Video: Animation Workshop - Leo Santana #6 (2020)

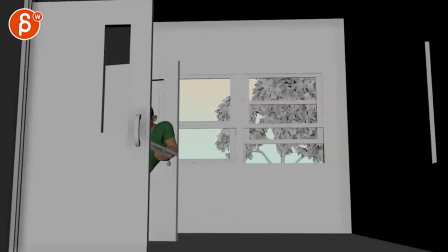0:04 all righty let's play this from the beginning there might be sound like last time maybe
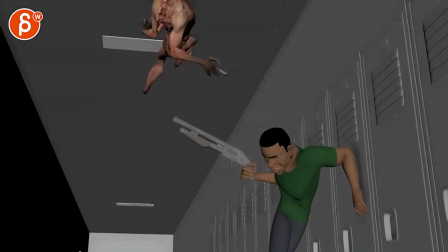0:10 the shooting no sound all right oh
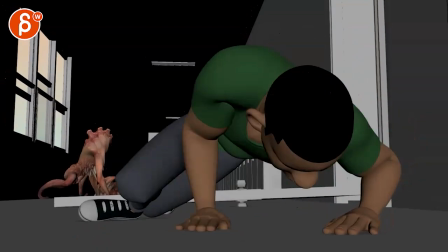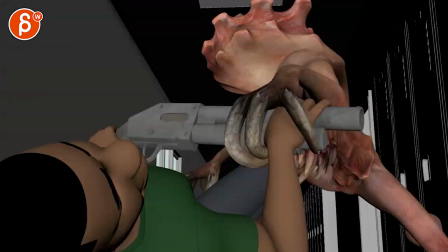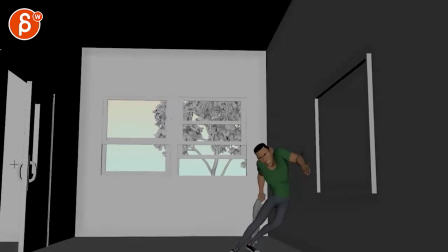0:28 neat cool all right let's see so
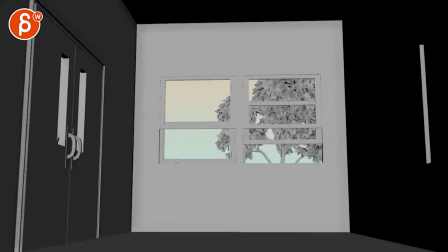0:36 what i would do a couple things with the camera that i would tweak that might help you just focus on the animation
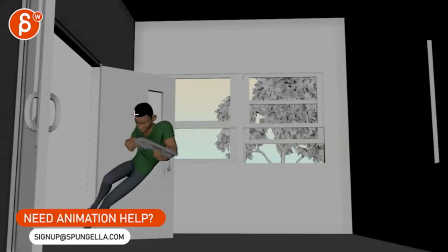0:43 like even on here i will probably tilt down a bit lower so that when he enters he's not in that half you want to
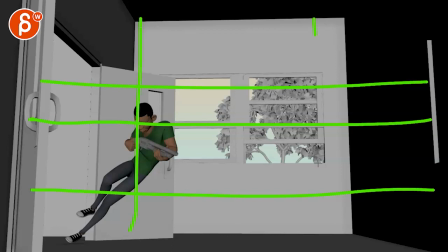0:51 look at the thirds it's kind of like the it's a knee jerk it's kind of like i mean there are many ways
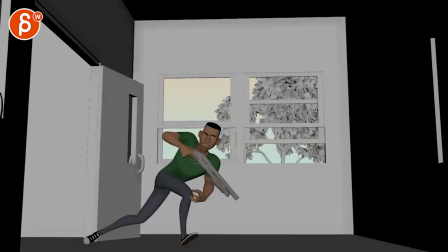0:58 to to look at composition but i think it's kind of like always a nice clean version to start with and we're very low so even here actually let me spring this
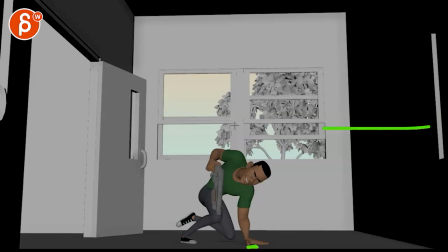1:06 up just in case that's the lowest part of the frame here we are so low that like the upper part you're always expecting something to come through the window
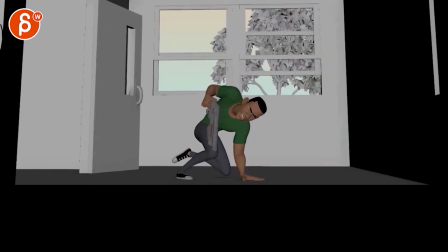1:14 here so to me it feels like we can reframe this and by we i mean you where we are maybe potentially more like this
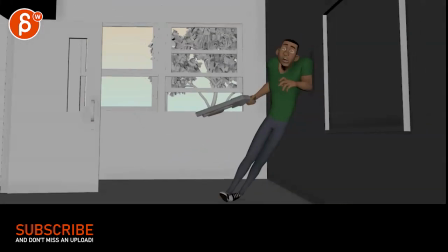1:23 comes in there and then that and that way you have a big clear framing but even
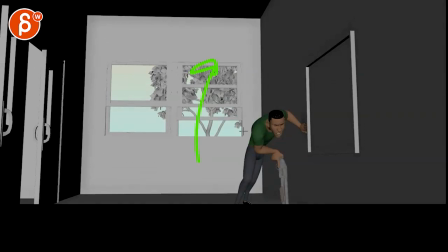1:31 here i'm not quite sure why we are so high and you might even
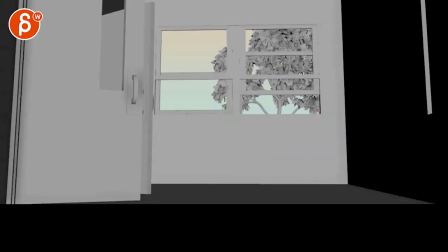1:36 wait with the translate where where
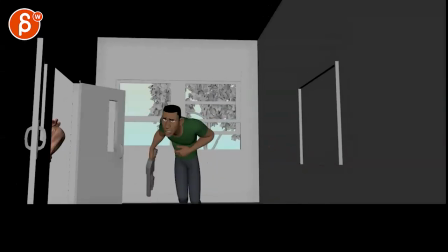1:41 we wait a bit and when he starts to run then we start going back but even then
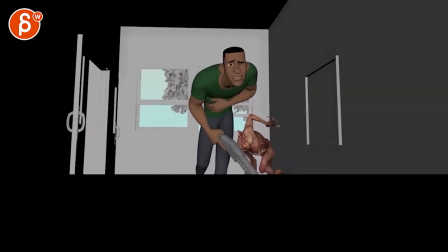1:46 again we need to be somewhere here with the framing versus
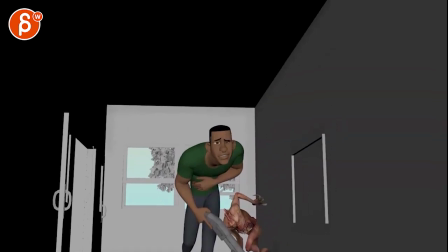1:51 all the way down i'm just i'm not hugely smitten by the current framing there
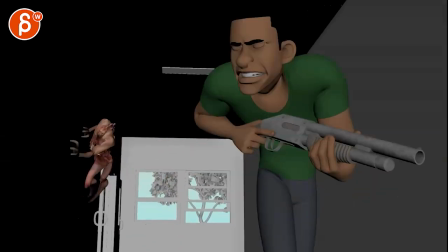1:59 so lower lower lower and it's tricky to kind of see what's going on given that there's such
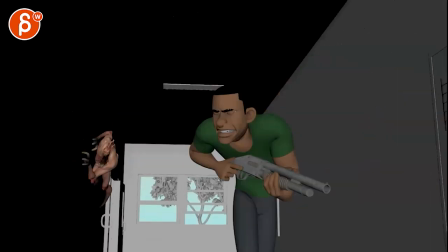2:05 pops because of the stepped blocking here where we kind of we need to kind of know at what point
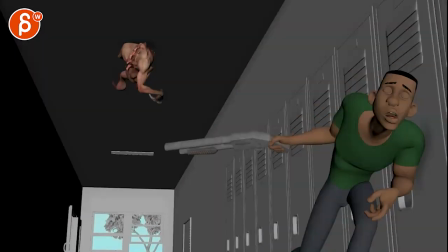2:12 like where he is now i understand that at that point we would tilt up because we want to see the creature and that's cool that all works
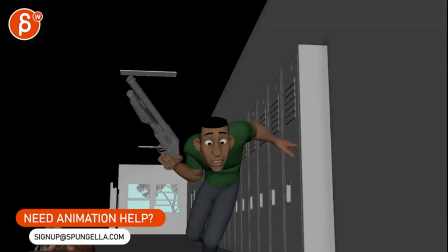2:20 again there's some big moves here on the human so it'd be cool to get that splined out just to see what's going on because at this
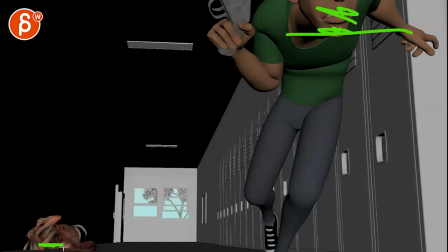2:29 point that gets a bit weird we don't see the face it's all cut off the creature is really low in frame here there needs to be a bit of a reframe
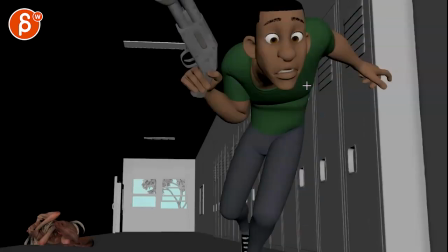2:38 where we're probably higher on the camera but
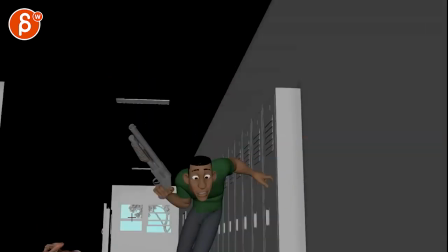2:43 you know he would be always there so some some parts are a bit tricky
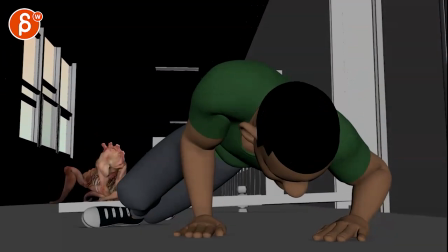2:47 to determine as of now this is all cool definitely bit more clear as to what's going on then
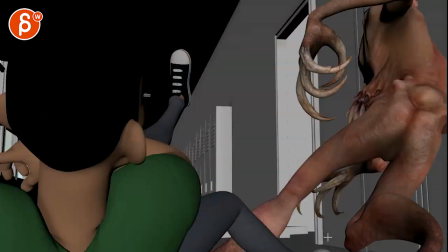2:56 I'd be careful this is a strange camera move where the camera here it does it translate down
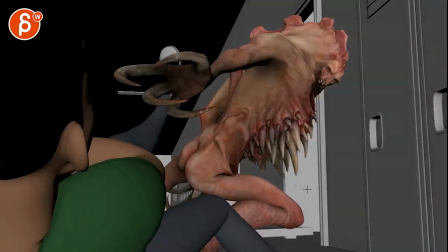3:02 and then over and I would keep those things all in rotations so we just kind of reframe
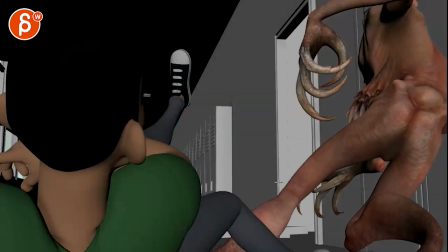3:08 through rotations and not with with sudden translates you can see how there's a perspective change in everything because it's a translate you have to imagine this is the
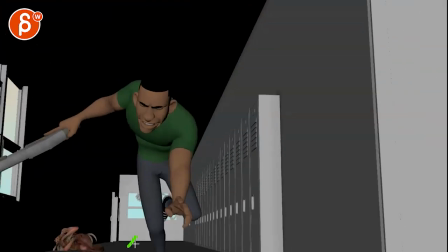3:17 person running I mean we are on the ground here but you can always imagine there's a like a train track or something where uh you
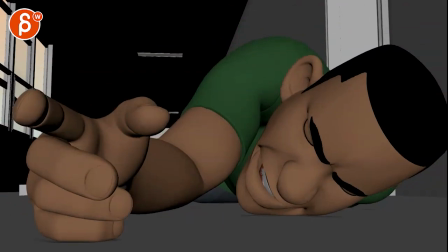3:25 know rail where the camera people are pulling that camera back but of course it gets to be tricky we're so low so you have to think in terms of how can we make this work
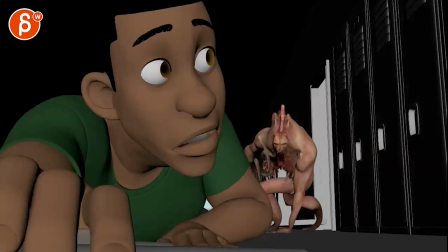3:34 that is that the camera doesn't distract from the action with some implausible camera moves framing wise that's okay
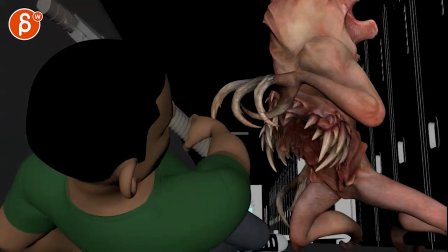3:43 that's all cool again we can maybe potentially change some things but it's okay it's cool to see this here
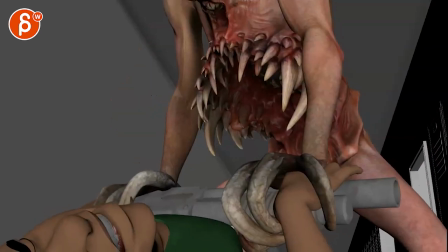3:51 And I like that, that we're focusing actually on the stomach. It goes here and then does this and then that's cool.
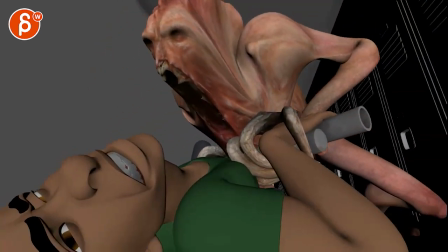4:00 But even here we have a, I'm not sure what's going on here. Is this a camera change, like a lens change?
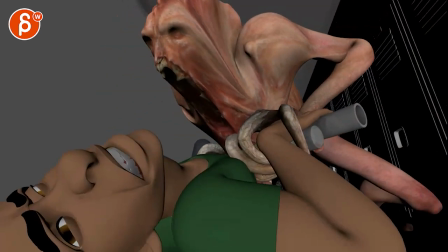4:07 Because there's a massive distortion here. The face starts to scale.
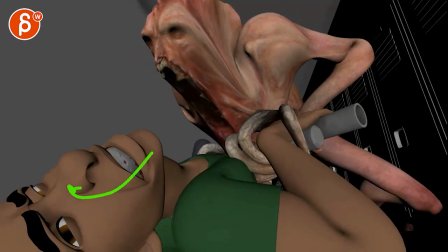4:12 I'm slightly confused as to what is going on through there.
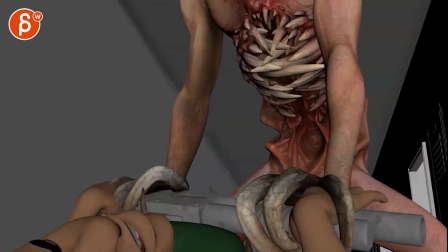4:17 This feels like we're really changing the camera. Is that something that was a missed key at the end?
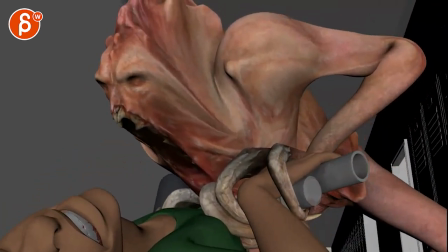4:22 Are you trying to go for a horror movie element where suddenly there's kind of a... Almost like a dolly zoom type of thing?
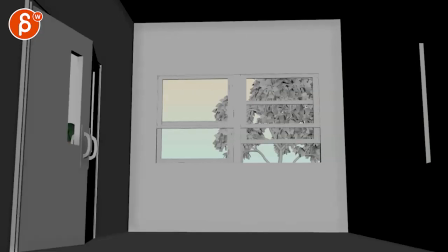4:28 So that would be my comment for the cameras. Now, you are asking here...
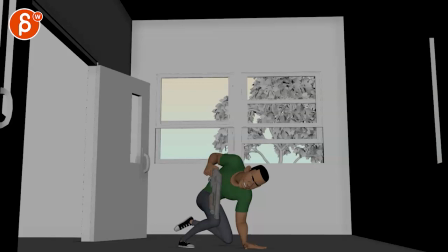4:35 Let's see. You look forward to... Alterations. All right.
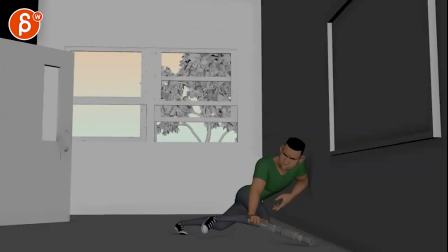4:42 That seems all fairly clear. Other than that, action-wise, again, that sun was still cool.
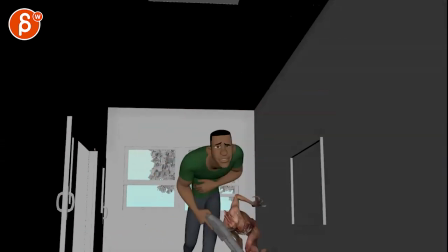4:48 I love how he pushes off of the gun is great the creature their school We might even be a bit further here if possible to separate
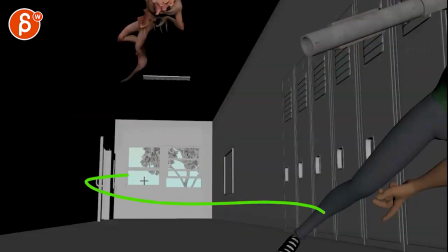4:57 The creature from him That's cool. I like the crossing going up there like the speed of the creatures cool
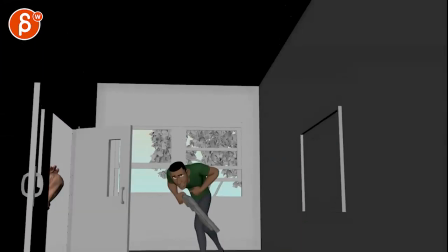5:05 Look at the timing of the firing so there's this I look at the guy look at the creature then
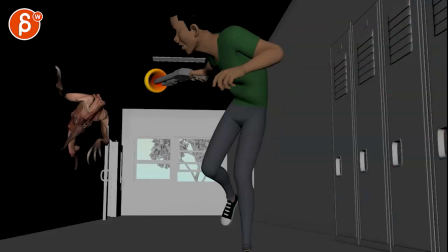5:11 Again with the step mode it's tricky shoots and eat there's such a massive move for one frame it's going to
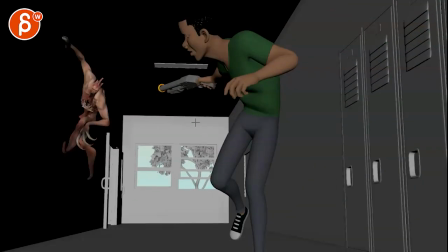5:17 take a lot longer and my concern is that since this needs to take a lot longer to shoot to have that impact to stumble
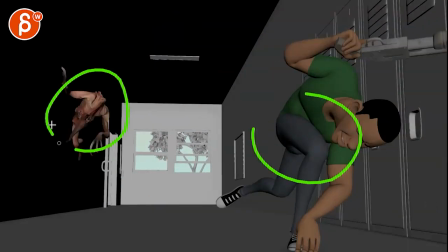5:27 that do you then want to tilt with the creature so that we're actually missing what's going on
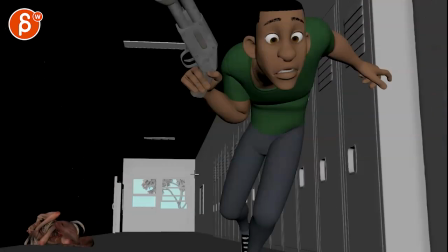5:34 probably then has to shoot focus on the creature shoots and does that okay
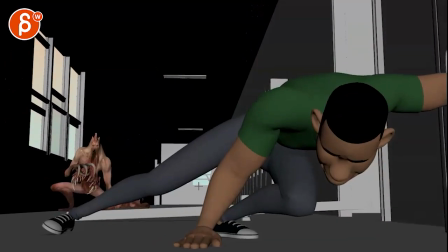5:42 that's cool on the second creature that's
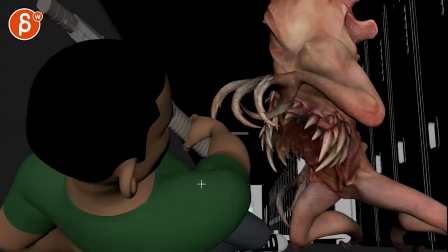5:46 so cool to run look at the weapon bam yeah
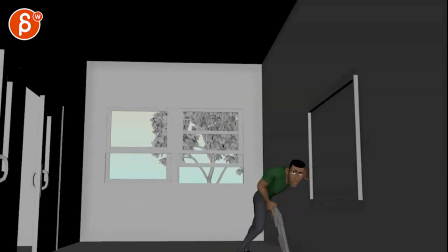5:51 the rest is really cool my thing would be and if you want to I can help you with the with the camera maybe
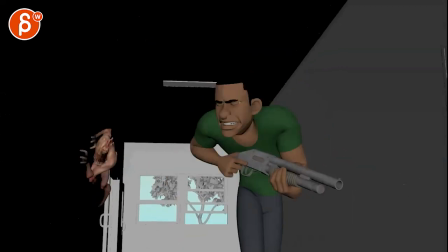5:59 if you can add or just spline the whole thing even it's going to be super wonky I'm just curious about the placement of the character and you can send me the scene and
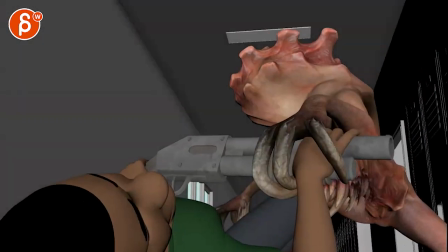6:07 I can help you with the camera if you want it's totally up to you but that's that i would definitely
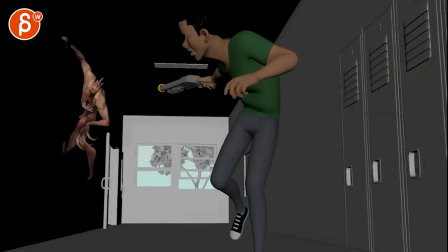6:16 go into more breakdowns so you can see proper placements and timing especially on things like this where there's such a difference so more
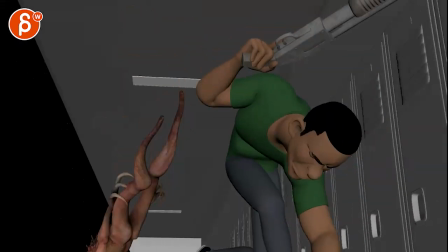6:22 breakdowns between really big moves so we can look at the timing and placement of both characters all right thank you all right there's an email you can sign up you can start whenever you want you can submit whenever you want you get 16 submissions either way a like and subscribe would be awesome All right. Thank you.